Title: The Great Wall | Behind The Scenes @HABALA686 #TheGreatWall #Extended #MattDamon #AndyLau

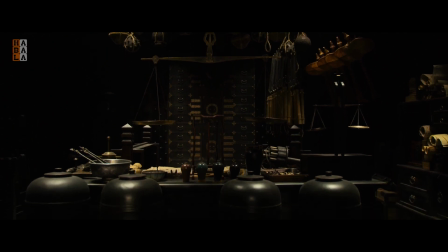5s
Production design is really doing incredible work. It kind of beggars the imagination what he's been able to do here. The interior of the set is a bit of a fantasy,
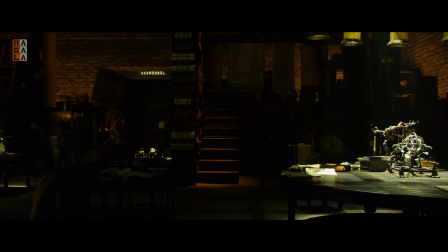14s
but we mixed it into the real scientific achievements of China in the 11th century.
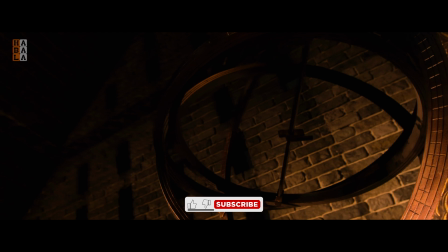20s
And in doing research, we found there was this amazing observatory built in China, which is actually in the shape of a pyramid. The set sort of grew around the idea that it was a repository of knowledge.
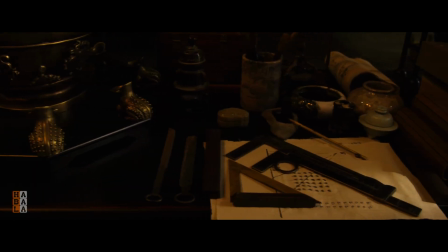31s
And so there's scientific equipment, there's medical equipment, there's history books, inventions.
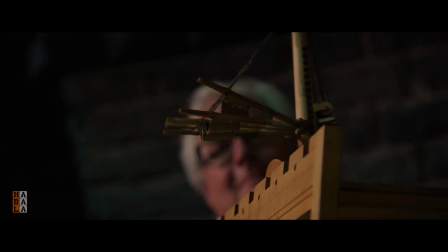38s
All of these things that were created in the 11th century in China.
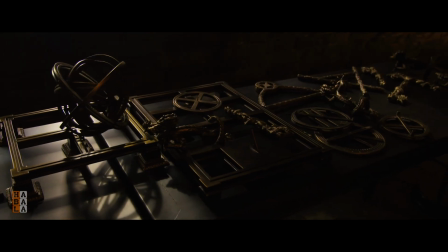42s
If you'll look, you'll see the world's first seismograph, the world's first compass, early printing presses, a model of a water clock.
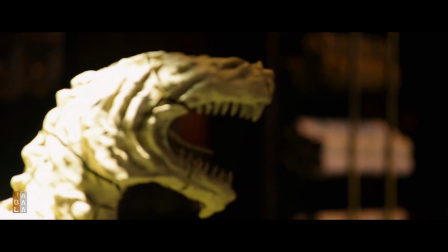51s
Strategist Wang keep this history of the Tao-Te, and he does that by using these scrolls that we made.
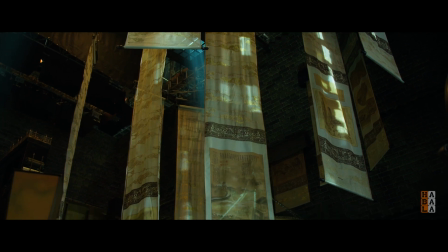58s
They tell the progression and the story of how the Tao-Te came into existence, how they fought them, things that have happened. The Tao-Te design could be seen in a lot of real objects done at that time. So we extrapolated that imagery out and we put it into moldings around the base of the steps, around pillars.
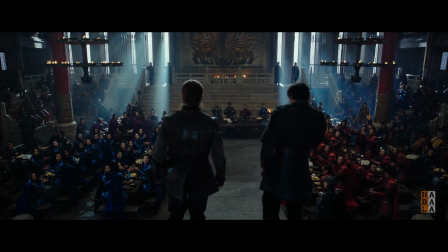77s
The centerpiece of the set is a giant hand-carved wooden Tao-Te.
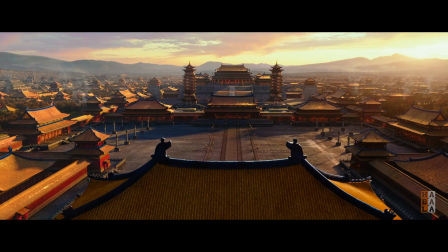82s
The Imperial Palace, 26 weeks of work to build that set. An enormous set.
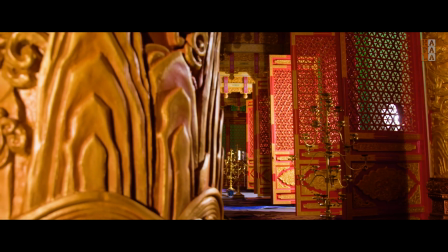87s
It's hugely elaborate and colorful and gilded. What we feel would be a very accurate representation of Song Dynasty architecture.
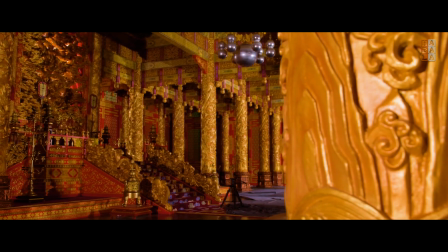95s
One item that might be a little different is the dragon carving behind the throne,
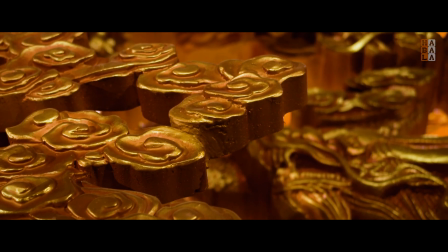100s
which we actually took one panel and broke it into 3 to give it more dimension and make it more dramatic.
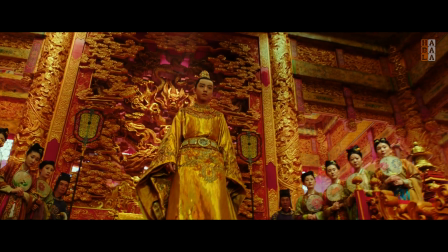In Imperial China, the only one that could wear a dragon was the emperor.
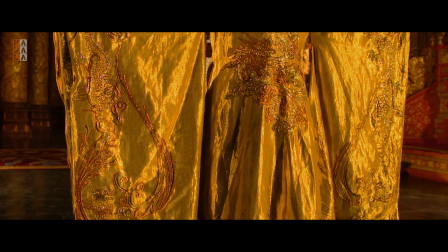118s
And the dragon on the emperor has to have 5 fingers.
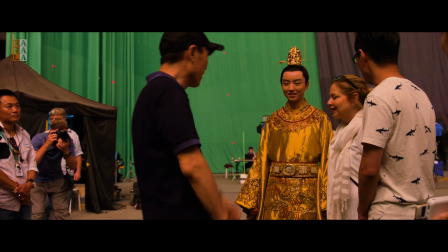123s
The director wanted this very young emperor to look like a walking jewel,
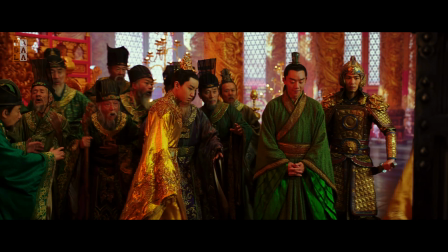130s
overprotected by all his retinue.
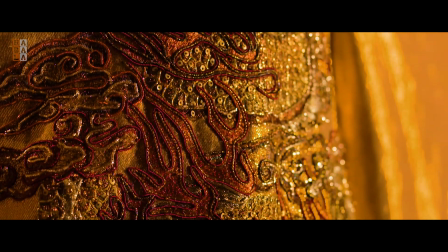136s
We hand embroidery, and then we hand applique with metallic coils, semi-precious stones.
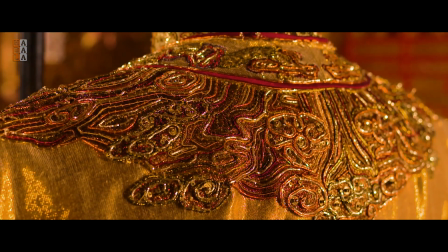143s
It looks good from afar, but if you look at it up close, you'll see that it's a labor of love.
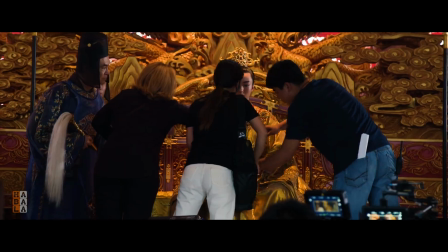151s
18 hands on top of the costume, embroidering sections, then also applying more details on top of it.
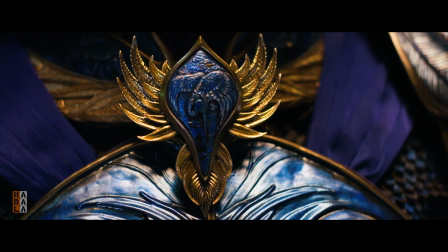161s
We did probably 50 sketches for the Crane Corps.
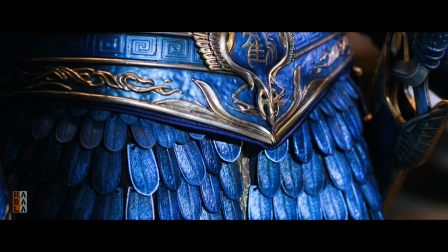165s
Their costume is blue because when the Tao-Te looks at them, it was a way of camouflage with the blue sky. For every costume, we have about maybe 18 elements to it,
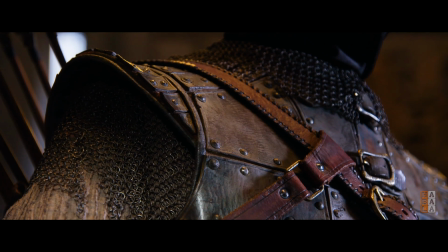178s
and there's a reason for every decoration and ornament in every costume.
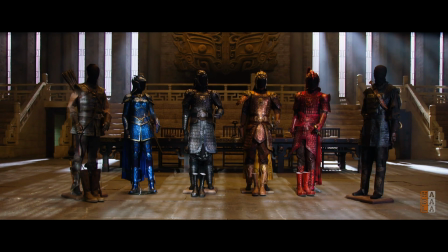184s
I think once we get Mayas's costumes in there and the lighting is put on, it's going to be pretty extraordinary, I think.
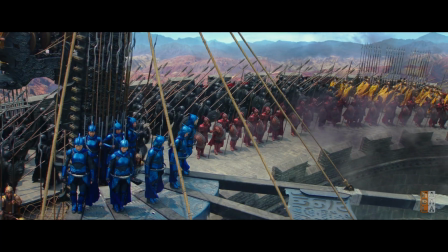192s
She's brilliant. Designed for an entire army. Hundreds upon hundreds upon hundreds of extras, all in full battle kit.
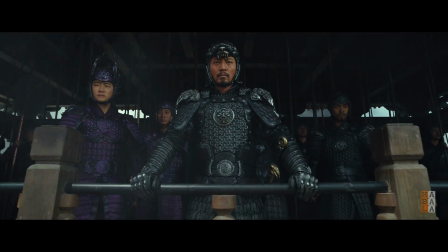199s
It really sticks out. It's really impressive.
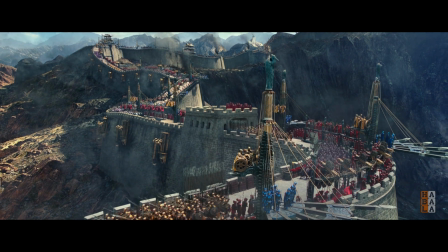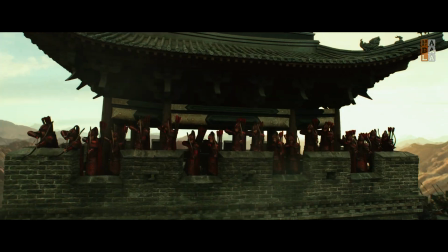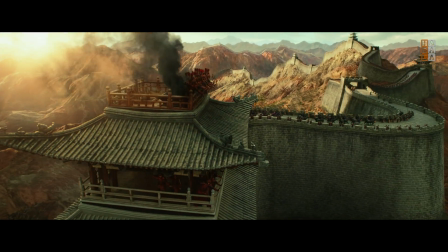215s
Our wall looks just like the Great Wall of China, but when the need arises, it transforms into a weapon itself.
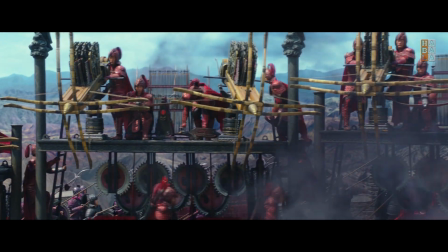223s
Crane rigs rise, the eagle nests come up, and trebuchets are there.
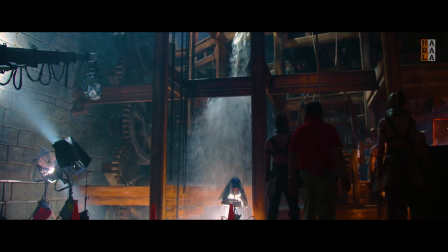230s
We basically made the very first floor like these giant turbines that powered all of these mechanisms.
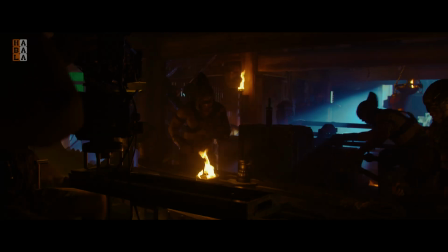239s
And you get up into the next level and you start seeing blade carts that send these blades outside the walls to cut off the Tao-Te's heads.
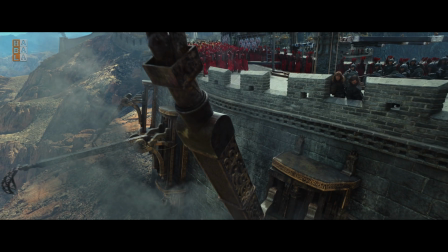247s
You get up to the next level and you see trebuchets. Generally, a trebuchet sits on the ground and operates on the ground.